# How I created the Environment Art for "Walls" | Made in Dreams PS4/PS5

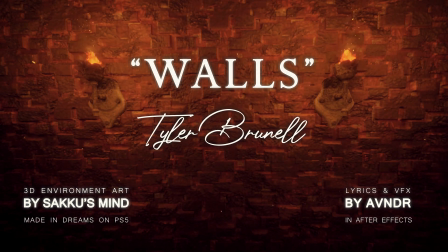[0:00]
Hey dreamers, welcome back to a new video. Welcome back to a behind the scenes.
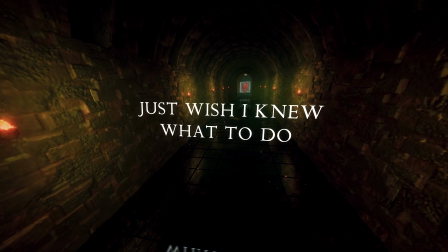[0:07]
We haven't done one of those in a while, but with the very special release from last Friday, I thought it's time again.
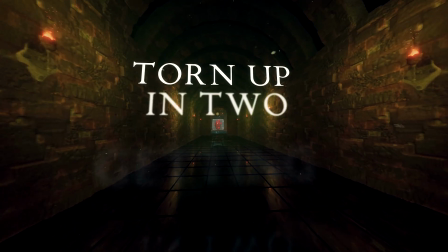[0:15]
For those of you who have missed it, we actually released an official music video which was in the works for quite some time.
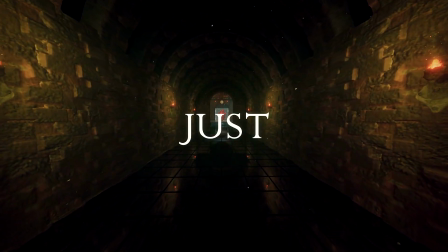[0:22]
We are super proud to have it out there now. If you haven't seen it yet, definitely make sure to check it out.
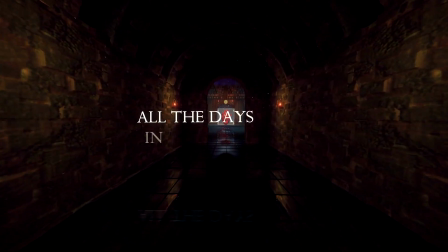[0:29]
I fully created the environment art and the camera work for this in Dreams,
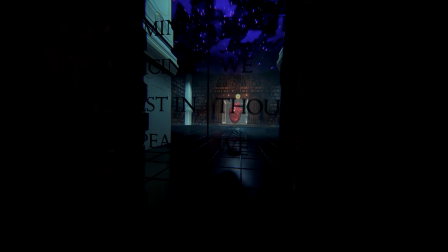[0:34]
while my mate AVNDR created the lyrics and the visual effects in After Effects, and he did a fantastic job with it.
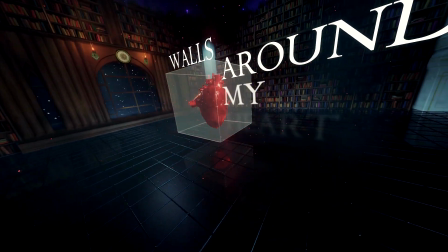[0:42]
We are so happy with how this turned out and for everyone to see it now.
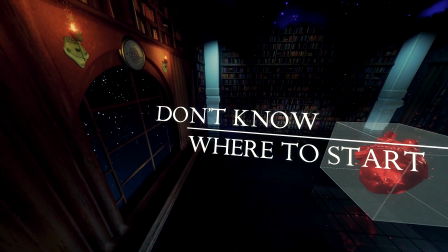[0:49]
Now, quite a few of you were interested in how I created some of the things and how a collaboration like that actually looks like.
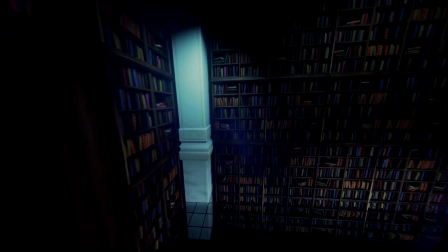[0:57]
So over some connections of mine, they came to me and wanted high quality visuals for their music video,
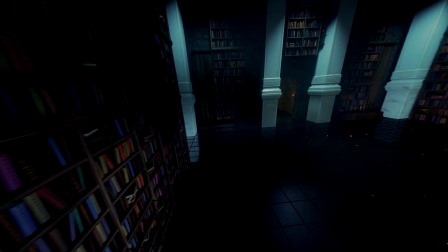[1:04]
and they gave me the 2D artwork for it, which it should be based on.
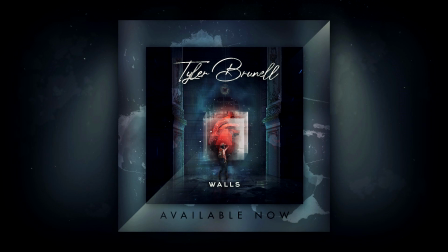[1:09]
Obviously it's not quite that easy to create a fully working and detailed 360 3D scene just from the 2D artwork. You can already see in the artwork that we have our heart with a bit of a low poly look surrounded by this transparent box. There are particles floating around.
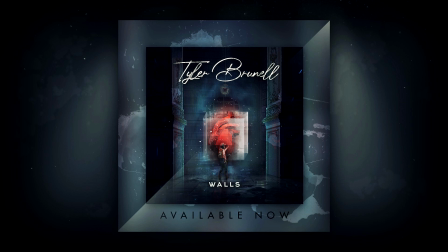[1:28]
In the background there are bookshelves, a window with stars outside, a clock and the two pillars. So we thought about how we would like to set all of this up during the creation process.
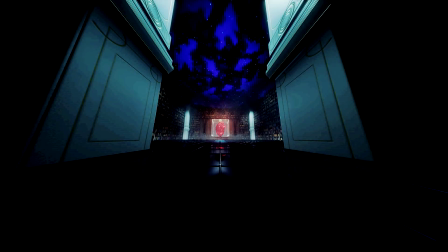[1:42]
I have constantly also been in contact with the guys, sending them screenshots, getting feedback in and so on.
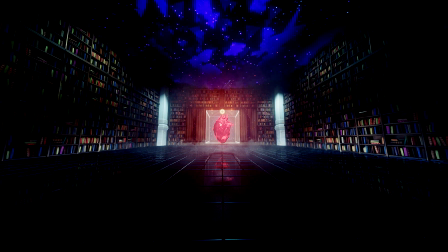[1:49]
We also thought about how we actually come into this room and that there should be a fantasy,
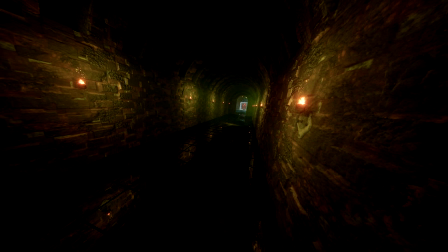[1:56]
almost castle-like looking hallway leading into this.
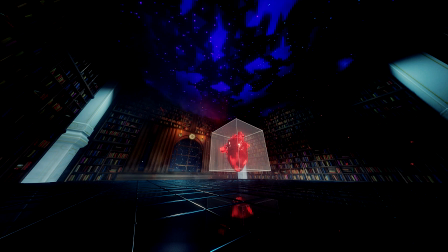[2:00]
So let's actually jump into the scene where I will now freely take you around and explain my vision,
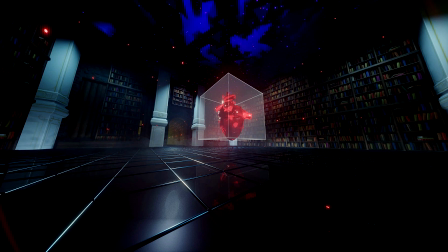[2:06]
as well as showing you how I created some of the stuff in detail.
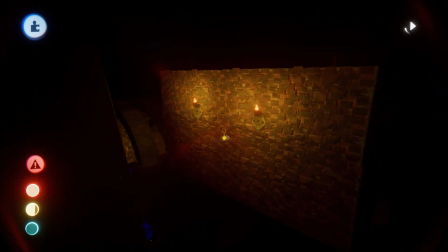[2:12]
So here we are with the starting or opening wall. As you can see, it's pretty much in the middle of nowhere of the scene.
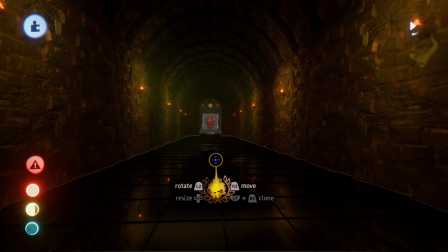[2:19]
But we can straight away get into our hallway from here. As you can see, it's very fantasy and castle-like, just how we wanted it,
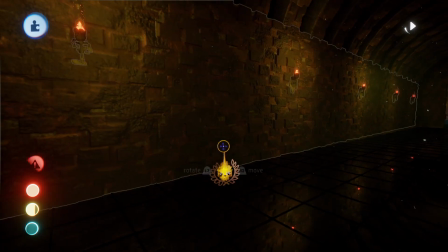[2:27]
and I mainly created it out of one very detailed wall asset.
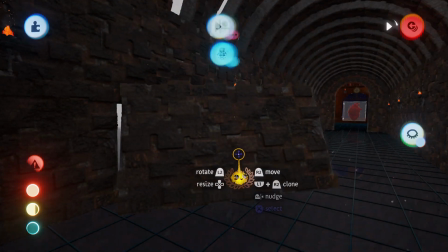[2:32]
This is obviously going for very high realism style here. After setting up the basic shape with the bricks and all that stuff,
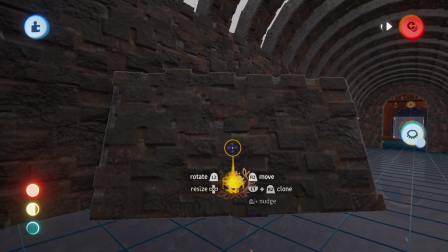[2:41]
I mainly used the techniques that you can also find in my realistic ground tutorial.
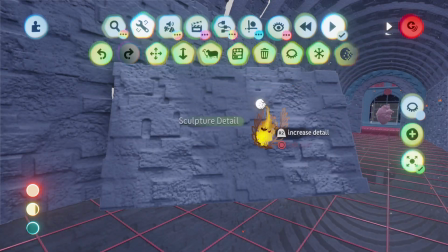[2:47]
And also I lowered actually the sculpture detail texture a little bit.
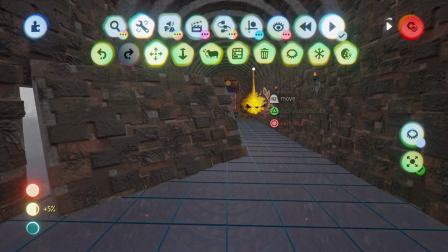[2:52]
Normally with full detail it would be looking like this,
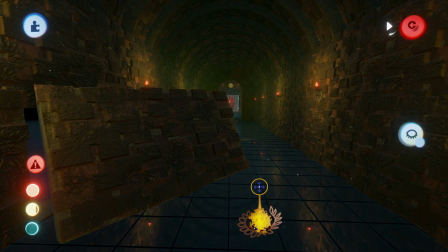[2:57]
but I thought it actually looks even better if you lower it.
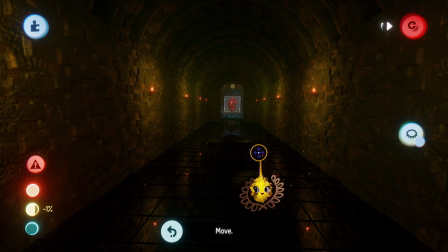[3:01]
So sometimes you should actually go with lower textures and that you might have a better outcome.
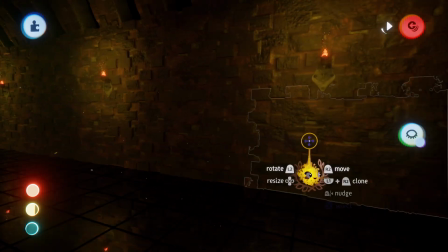[3:08]
In the same way I created the whole wall, just cloned it in a very natural and organic way so it doesn't look repetitive.
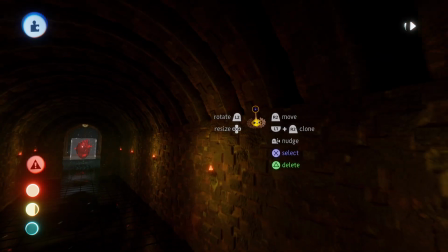[3:15]
I think I did a pretty good job with that, and also I used the same asset for making these bows, just cloning it in a way like this,
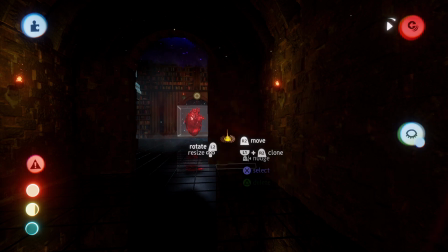[3:25]
which also looks pretty cool I think. For the gate it's the same, but you can see that it's actually used in another direction,
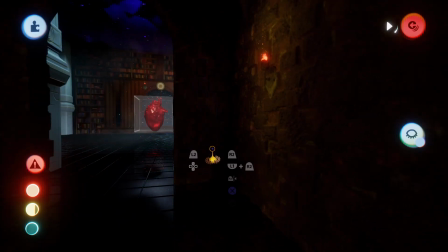[3:32]
which also makes it look very interesting and makes it, you know, a very useful detail.
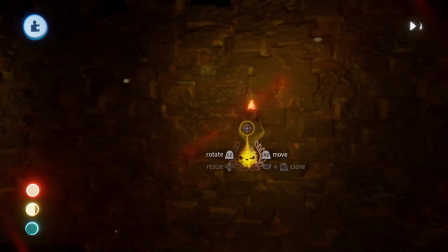[3:39]
Apart from that, we also created these torches.
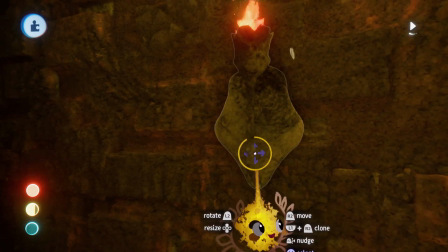[3:43]
As you can see, they have a very detailed stone texture with some nails here, and then the flame is also quite detailed.
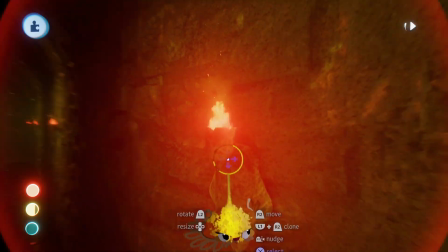[3:51]
We have one flame here and a little bit of a little and brighter flame within that.
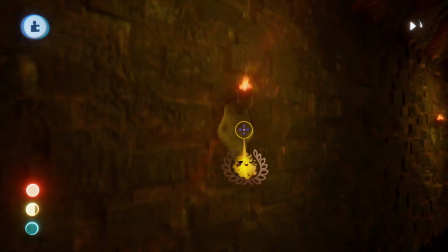[3:56]
Then we have smoke going up and particles as well, which definitely adds a lot to the atmosphere.
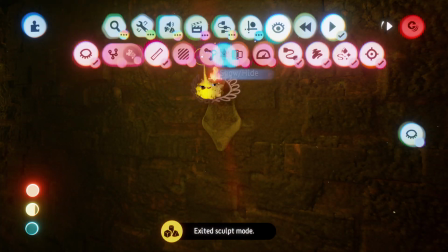[4:05]
Also, it wouldn't really be bright enough, so I actually put in a little spotlight here as well,
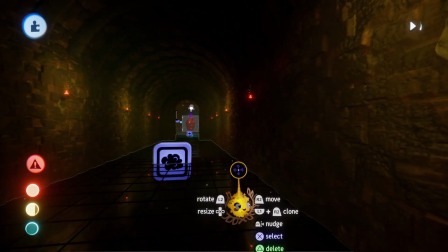[4:15]
which you can see it would just be like this.
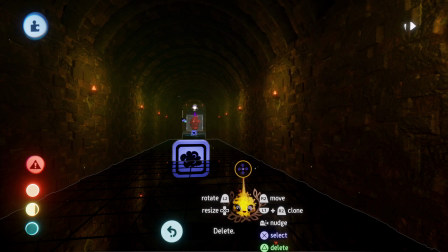[4:18]
Obviously you could make the glow better, but then it would fake the color a little bit, so I added a spotlight to actually
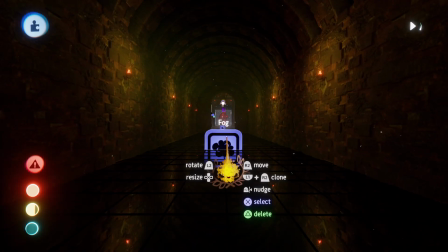[4:26]
create those lights here. As you can see here, I also used a fog, which also adds a lot to the atmosphere.
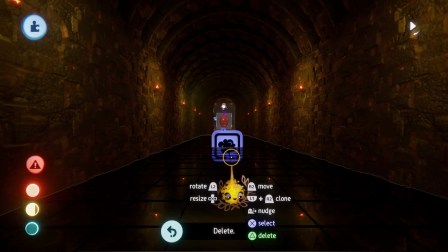[4:35]
I think makes it look more natural, more mysterious,
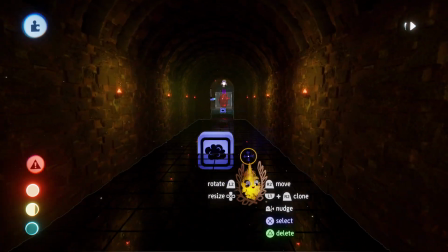[4:39]
and yeah, just definitely adds to the atmosphere, just like the particles floating around as well.
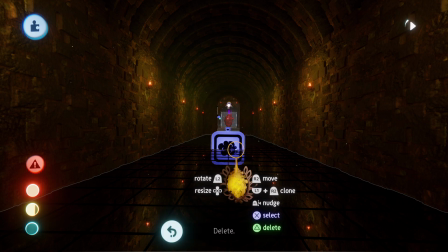[4:46]
And that's mainly it to the hallway.
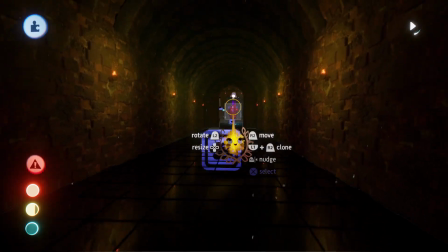[4:50]
Obviously here we also have the reflective ground, which is a decision that we made very early
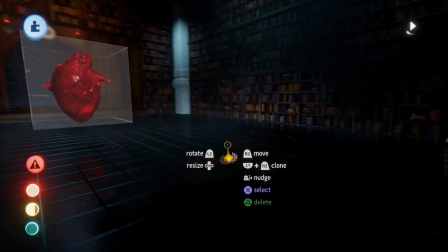[4:57]
to have the scene fully reflective, as you can see here. But there's a lot more to it, which we will come to in a bit.
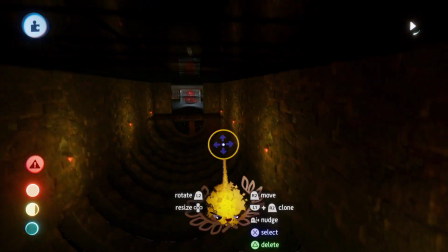[5:06]
So for reflecting the whole way, I obviously just reflected the whole thing down.
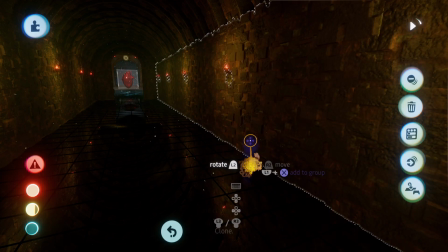[5:13]
You would copy this and yeah, just reflect it down. This is how you create reflections in dreams, or how we fake it.
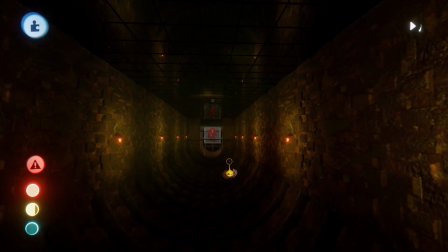[5:21]
And I also added a bit of a texture,
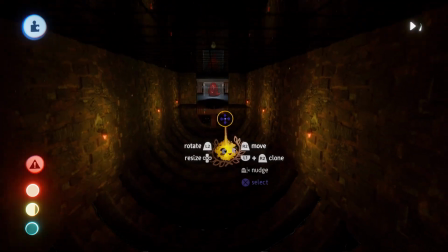[5:25]
a flag as a ground here to smooth out the reflections, which you will see more in the main room.
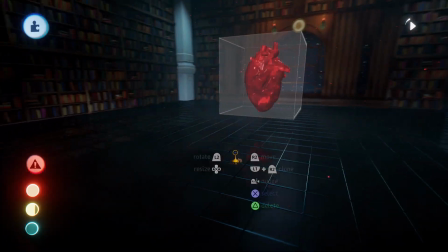[5:34]
So coming to the main room, we thought about how we can, put the 2D artwork into a 3D scene in the best way.
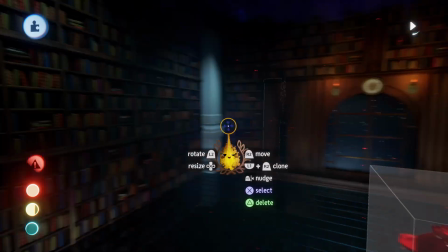[5:43]
So I kind of made a square out of it using the pillars in the corners and in the beginning here.
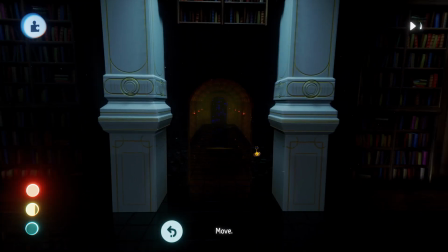[5:52]
This gate actually was a decision that I made quite late to the scene, but I think it is a nice addition,
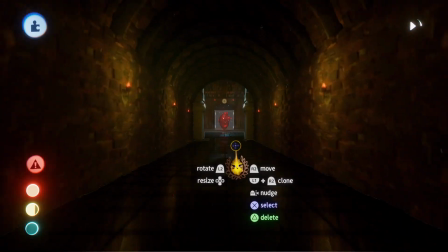[5:58]
especially when you come from this way, because it looks kind of unfinished like this,
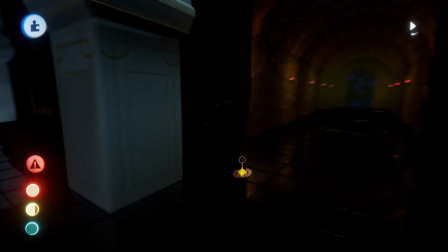[6:03]
and this definitely adds up a lot to it, I think. Even though from this direction it also looks quite cool without the gate.
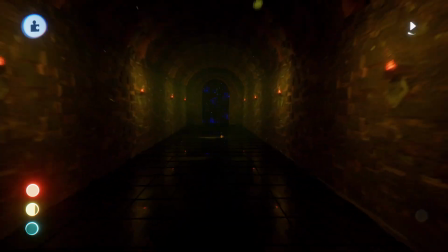[6:12]
But yeah, I think it's an improvement. Also, you can see in the background I used this,
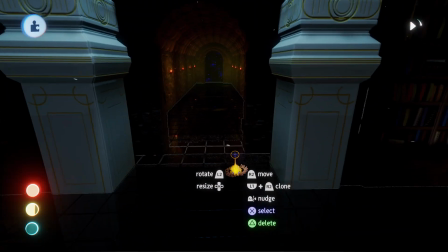[6:19]
which was mainly the asset that I created for the universe ceiling, just to round it up, because without this it would just be looking kind of empty.
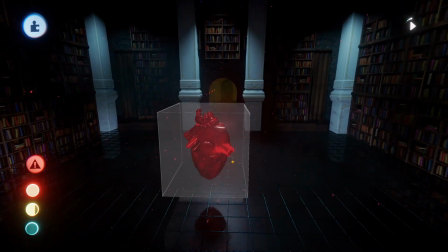[6:27]
And while probably no one even focuses on this, but the camera sometimes is around this angle, right?
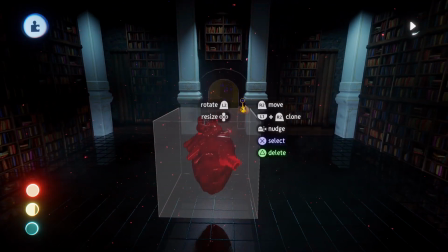[6:34]
And I thought it looks cooler if someone focused on that point, that there actually is something there as well.
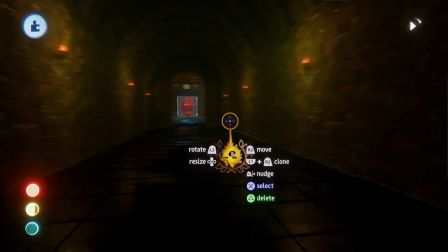[6:40]
And I think that's a pretty cool view that we have here as well. But yeah, now coming to the main room again.
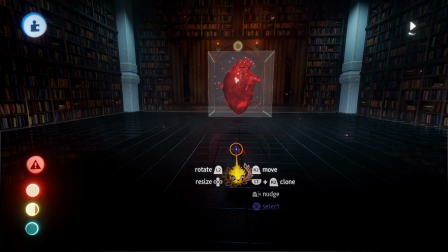[6:49]
For this I actually used a very extended reflection.
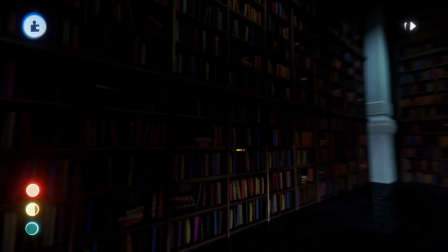[6:54]
So the main problem is that I created those bookshelves here, which are very detailed, lots of books featuring, right?
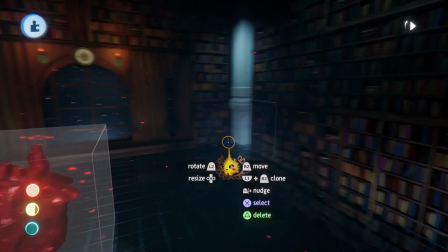[7:02]
And so much detail and so many single elements are pretty much killing the gameplay turmo.
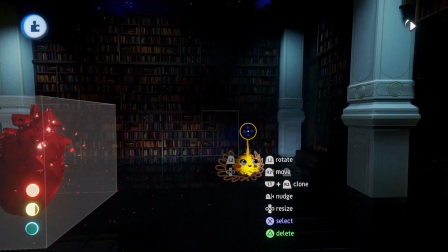[7:10]
So we weren't able to fully reflect everything down.
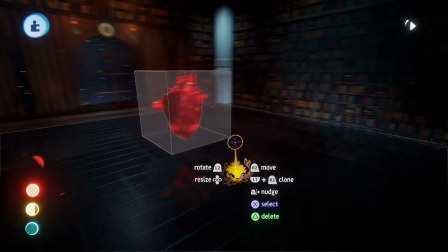[7:15]
So looking at real life reflections, some of them also don't reflect all the way down,
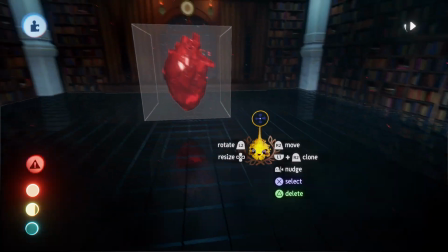[7:20]
but you see maybe like 1 meter down reflection, and that's what I try to achieve then.
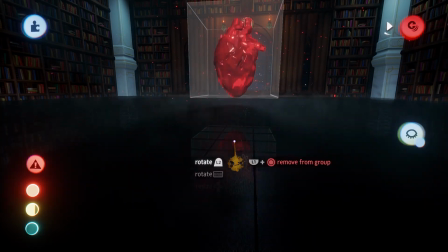[7:27]
So the main floor is one single flag.
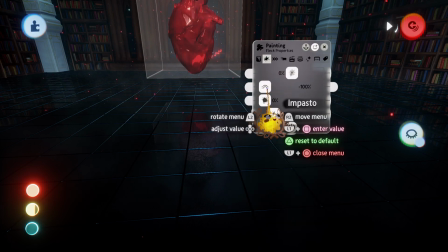[7:32]
You can achieve that when you do impasto on -100.
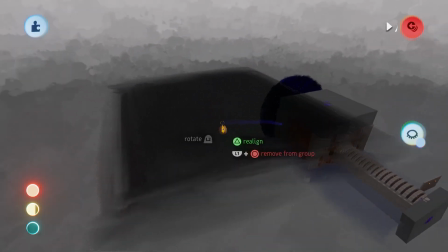[7:39]
So this is really just like one huge flag, which is completely flat.
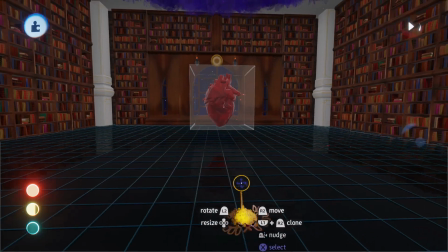[7:47]
The advantage of using one flag in text instead of a text displayer is that you can
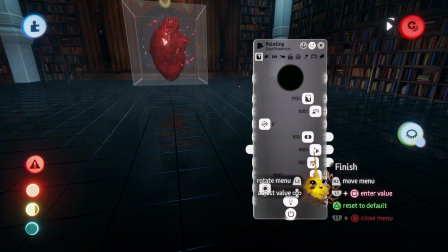[7:55]
add finish to it. You can add shininess or roughness to it.
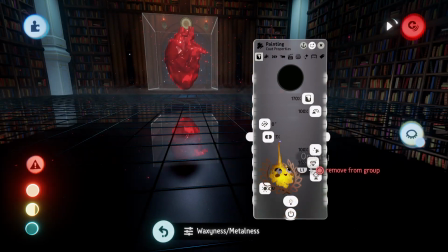[8:01]
You can add metalness to it, and it also looks quite a bit different with the opacity in general.
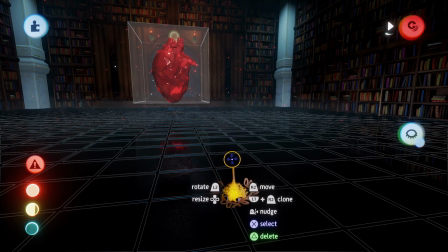[8:08]
So what I did here is using that one mainly with quite a high opacity.